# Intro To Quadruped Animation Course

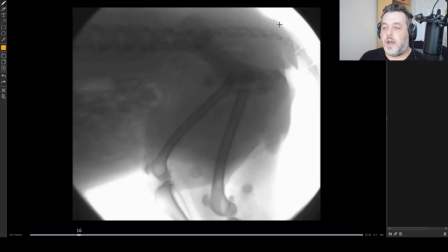1003s
And it's important not to forget that. People that under-animate their hips, and I don't mean an amplitude, sometimes they over-animate the range of motion. But I mean more that people forget an axis. If you do that, you'll run into problems sometimes with posing because your legs might not reach as far as you want, but also it'll be lacking a lot of weight.
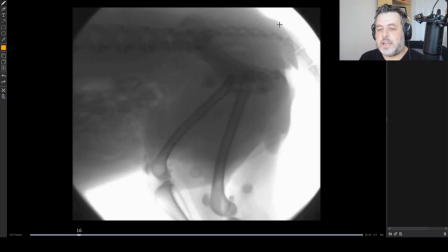1021s
It won't have the proper impacts, the proper kind of compressions. So it's important that you animate all three axis of your hips.
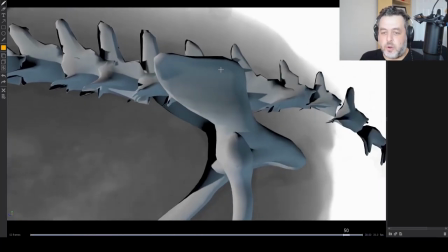1027s
This is a sort of very rough overlay here to show you the general movement of the hips.
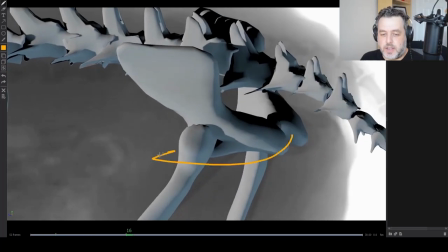1033s
And so like I said, when the leg goes forward in the generally Y axis, it'll twist towards that leg.
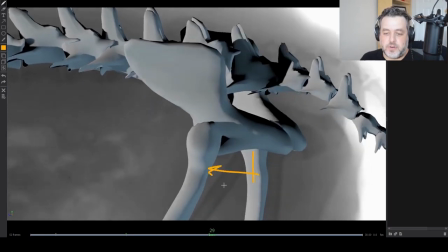1041s
Then as this takes the weight and this leg goes forward, the right leg, it'll start twisting towards that leg.
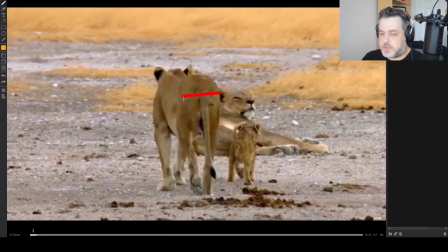1046s
That's the first axis. The other one that's pretty common for human beings is the hip-pop, I call it, right?
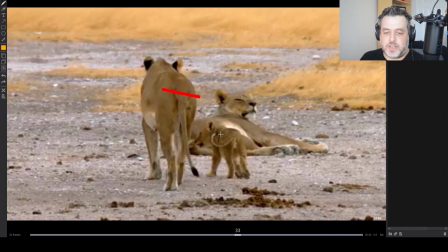1055s
The leading leg, the leg that's about to land, the hips tilt down towards it, then they pop up a little bit to take the weight. This is an exaggerated view here, just to give you the sense of it. Again, very much like humans, twist left and right, and then pop the weight on each side.
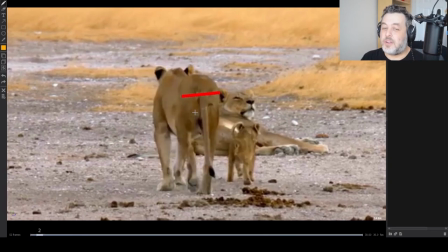1069s
And the amount of popping is very subtle for some animals. It's also sort of harder to see if the animal has a lot of fur, a lot of fat, but it's almost always there. So even as an animator, I'll go in and I'll just, I'll add a little bit, even if I don't really feel it in my reference, it's totally worth having it.
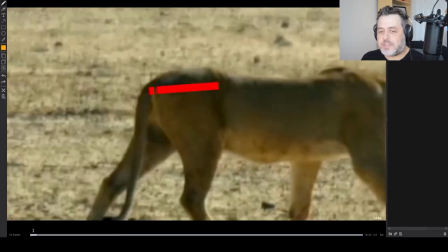1084s
It's very helpful with the weight. The last axis to animate is this profile one, which is very important. If we think of a human or, you know, if I tried to draw a person here, our bum is on the back, right? Our gluteus maximus. For them, it's on the top.
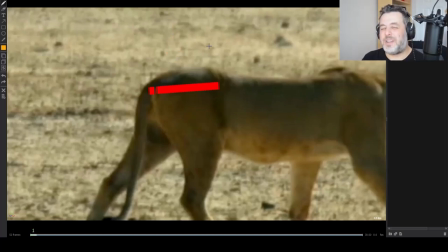1099s
And so this type of movement is in a human being's walk, but it's very subtle and it's not really apparent outside of the silhouette, right? The skeleton's doing it, but you can't really tell too much. For a lot of quadrupeds, you really can. And what I'm talking about is this relationship between this pivot and this pivot.
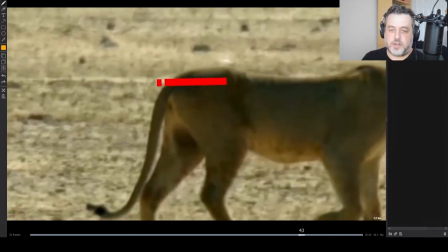1116s
You'll see the tail lifting on every step. I'll just let the video play a little bit. This is really important for the weight.
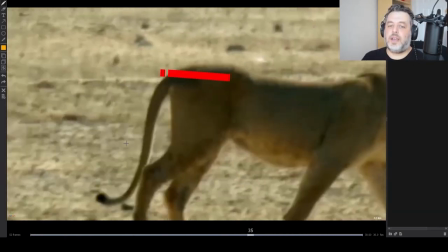1123s
This feature, I feel, is what most animators forget.
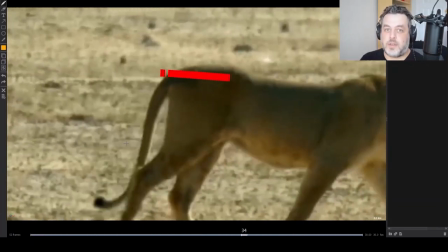1126s
and it also really takes away a lot of the compression, the feeling of it taking the weight on the leg and lifting.
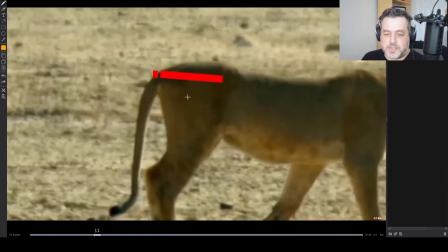1133s
And so you can tell that the general rule would be that when the leg's in passing, it's either lifted or in neutral.
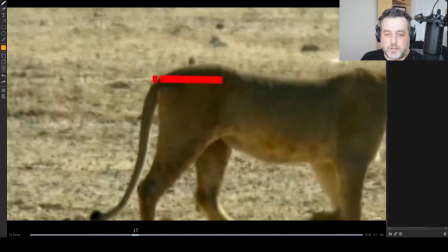1139s
Let's call it neutral. It's the fault pose. It'll tilt down as the leg's about to land.
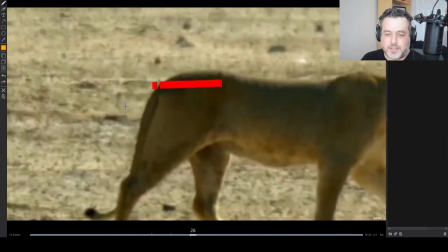1144s
Once the leg takes the weight, it tilts back up. That's the most important feature.
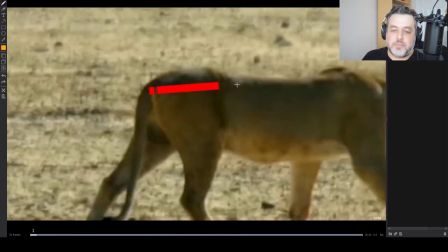1150s
Leg takes the weight, this lifts up, the tail lifts. And it's really important that I explain to you how to understand this, especially for your newcomer.
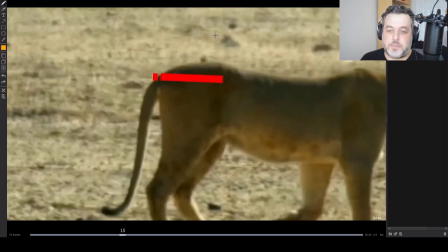1159s
Sometimes people will confuse this with the actual why, the lifting of the hips. And you really shouldn't because they're not the same thing.
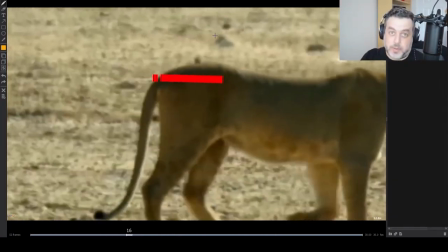1167s
The hips are lifting at their own rate and their own spacing and dropping. This rotation is happening at its own timing and its own spacing.
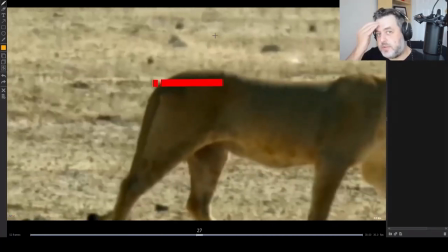1176s
So it's important to separate the two and just treat them individually.
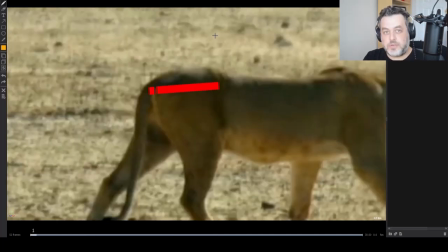1179s
My trick is when I want to understand the up and down, the why translation of hip animation, I'll always look at this hard spot about here.
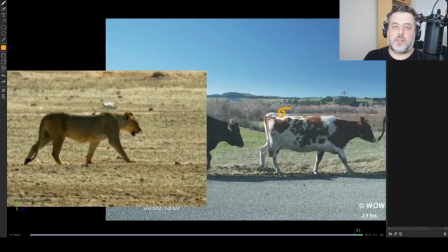1188s
It doesn't matter the animal, there's always a hard spot here where the bones get close to the skin, and it doesn't really flex much, it doesn't really deform much.
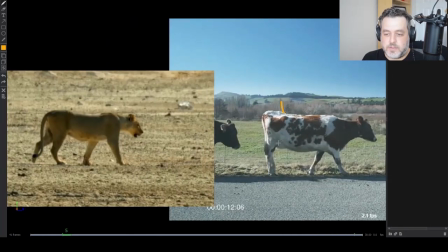1195s
This is a very good spot, and sometimes even the bottom, the bottom of the belly here. These two are good landmarks for understanding when you're looking at your reference, the rate at which the hips are lifting, when they're slowing down, dropping again, changing direction. That's the first one. To understand this tilting,
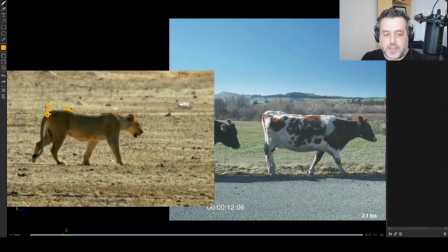1211s
I look at the relationship between that point and the tail so as the tail lifts to get as tall as you know to reach the same height or
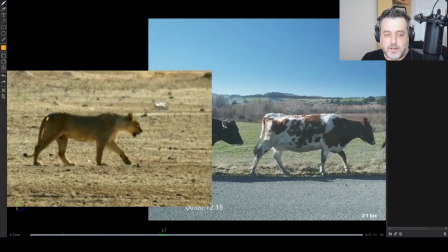1219s
as it drops away that that will increase and
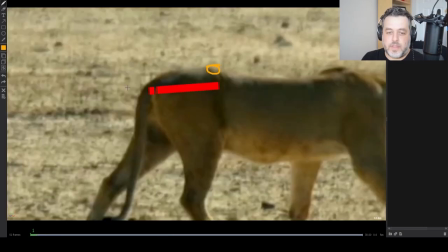1224s
decrease and that's the best way for me to understand it you might
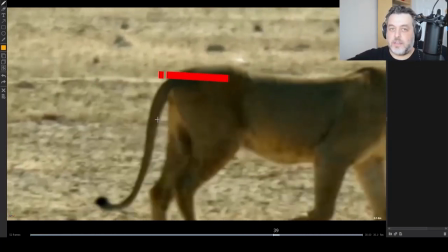1229s
find your own way but that's the general thing don't confuse the y translation up and down with this rotation they're totally separate
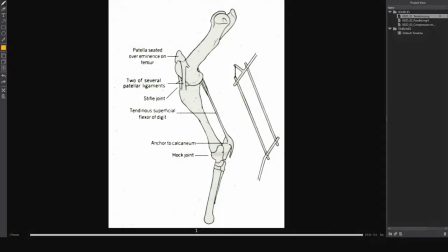1235s
things but this rotation is very important for the weight in this video we're going to briefly go over the hind legs of quadrupeds.
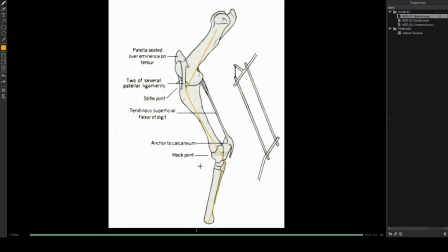1243s
The first thing you'll notice about them is that they have this cool little zigzag shape, very different from the front legs and different from our legs, obviously.